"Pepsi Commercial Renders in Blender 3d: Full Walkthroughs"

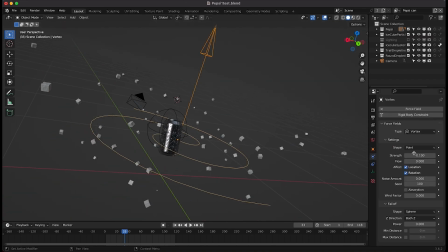986s
And as you can see here, if we go into our physics settings, it's just a vortex force field with a strength of negative 0.1 and by doing that we're making the particles spin along with this force field and creating a much more interesting looking particle system and of course a much more
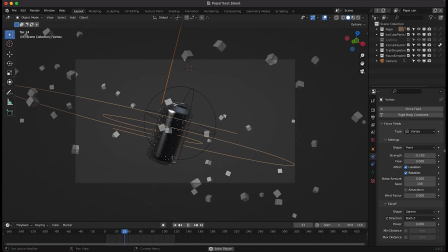1001s
interesting looking final shot as well.
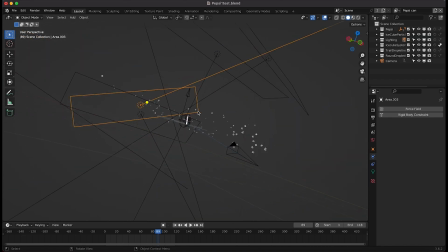1003s
As far as lighting goes for this scene it was a little bit chaotic here but I just kind of played around with it to create some specularity on the product itself. You can see here I have a lot of different area lights going on here to light our Pepsi can so I'll just go through them one by one.
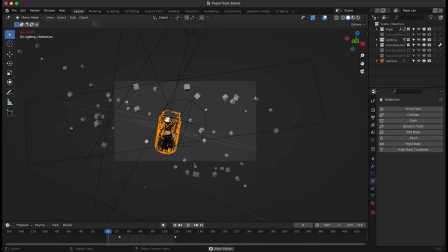1016s
The reason there are so many of them is because as the pepsi can kind of rotates throughout space i wanted to have the various lights reflect off the can at certain moments to create a little bit of a glimmer on our product so that's why i've done that here on our right side
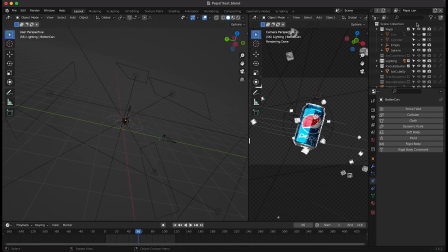1030s
i'll go into rendered view really quick and i'll just go through our lights one by one here so i started off with a big backlight here just edge lighting our can as you can see here just blasting toward camera that's creating kind of a double edge on our pepsi can because it is so big it is wrapping around our pepsi can quite a bit. However, again, I was missing the top portion of the can.
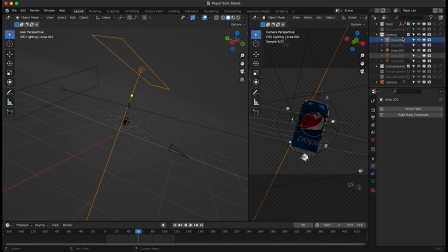1048s
So I added a little top light as well. It's fairly subtle, but it's adding a little bit of top light edge, as you can see there. So you can see on the can, that top edge has a little bit of glimmer once we add this. Then I've added a little bit of fill coming from kind of above camera.
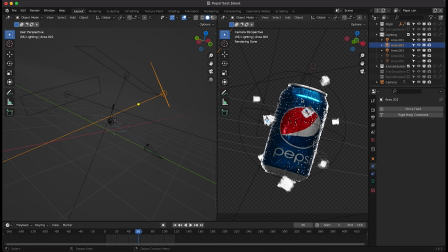1063s
That's going to act as our main fill source and our main front light on the Pepsi can itself. And all of these lights are completely white.
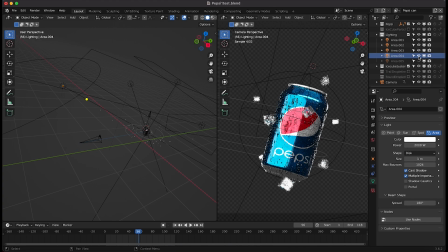1069s
Finally, I added a little side light here, as you can see, which is creating that specularity on the front of the can. So this one's a little bit more harsh and it's also creating a lot more specularity on the can because it's quite a bit closer to the camera. We're actually getting that reflection of that light on the can itself rather than the other lights which are just
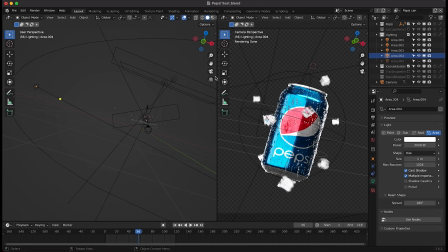1085s
illuminating the can and filling in the shadows or creating the edges on the Pepsi can itself. Finally I've added this last light here to create a little bottom edge on our Pepsi can. So you can see this guy right here is just kind of below our scene creating a little bit of specularity on the edge there.
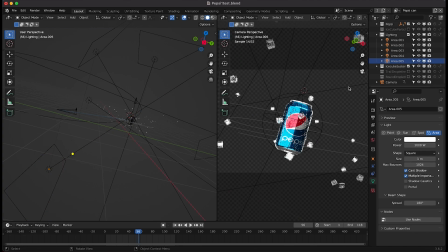1101s
And yeah, that was our final lighting setup. Nothing too crazy. This one's definitely not as clean as the first one. However, it was fun to play around with and create a little bit of specularity as the Pepsi can moves throughout that space. And also all these lights help to illuminate and bring out the ice cube particle system in the scene as well.
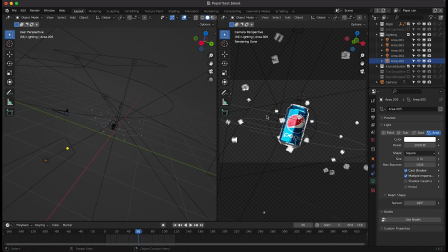1117s
So a little bit of an unconventional setup for this one. However, I did like the final result. For this specific shot, I've rendered out two different view layers. I've rendered out one for just the Pepsi can itself, and I've made the ice cube particle system an indirect only layer, meaning that they would only affect the lighting on our can indirectly and they wouldn't actually show up in our shot.
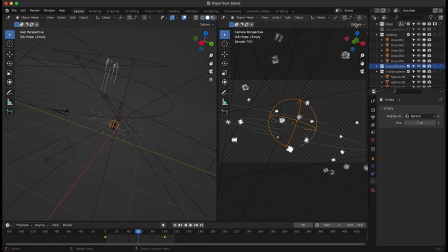1136s
Then finally I've created one more view layer here for our ice cubes by themselves and I've made the Pepsi can a holdout on this ice cube system so that whenever we overlay these ice cubes on top of our composite, they don't actually show up if they're intersecting or if they're behind the Pepsi can.
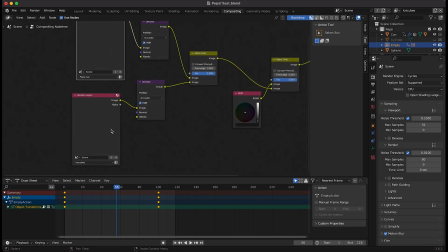1150s
For this specific shot, I've just overlaid the Pepsi can view layer on top of the IceCube particle system with an alpha over node here. I have denoised them a bit since I didn't use a lot of samples and then I've overlaid those combined images on top of a fairly dark background for our final result.
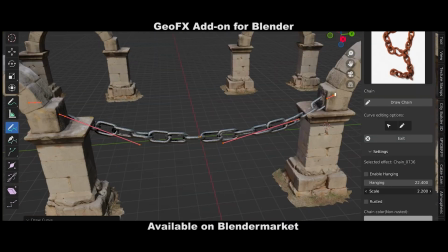1166s
Anyways guys that is it for this video. I hope it was helpful. As always feel to leave a comment if you have any questions or suggestions in the comment section below.
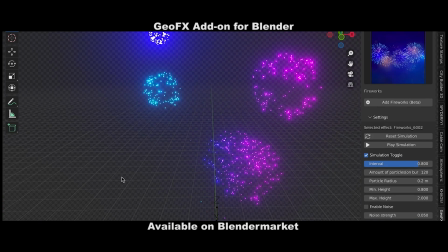1171s
Subscribe if you're interested in more visual effects and filmmaking content and I'll see you next time.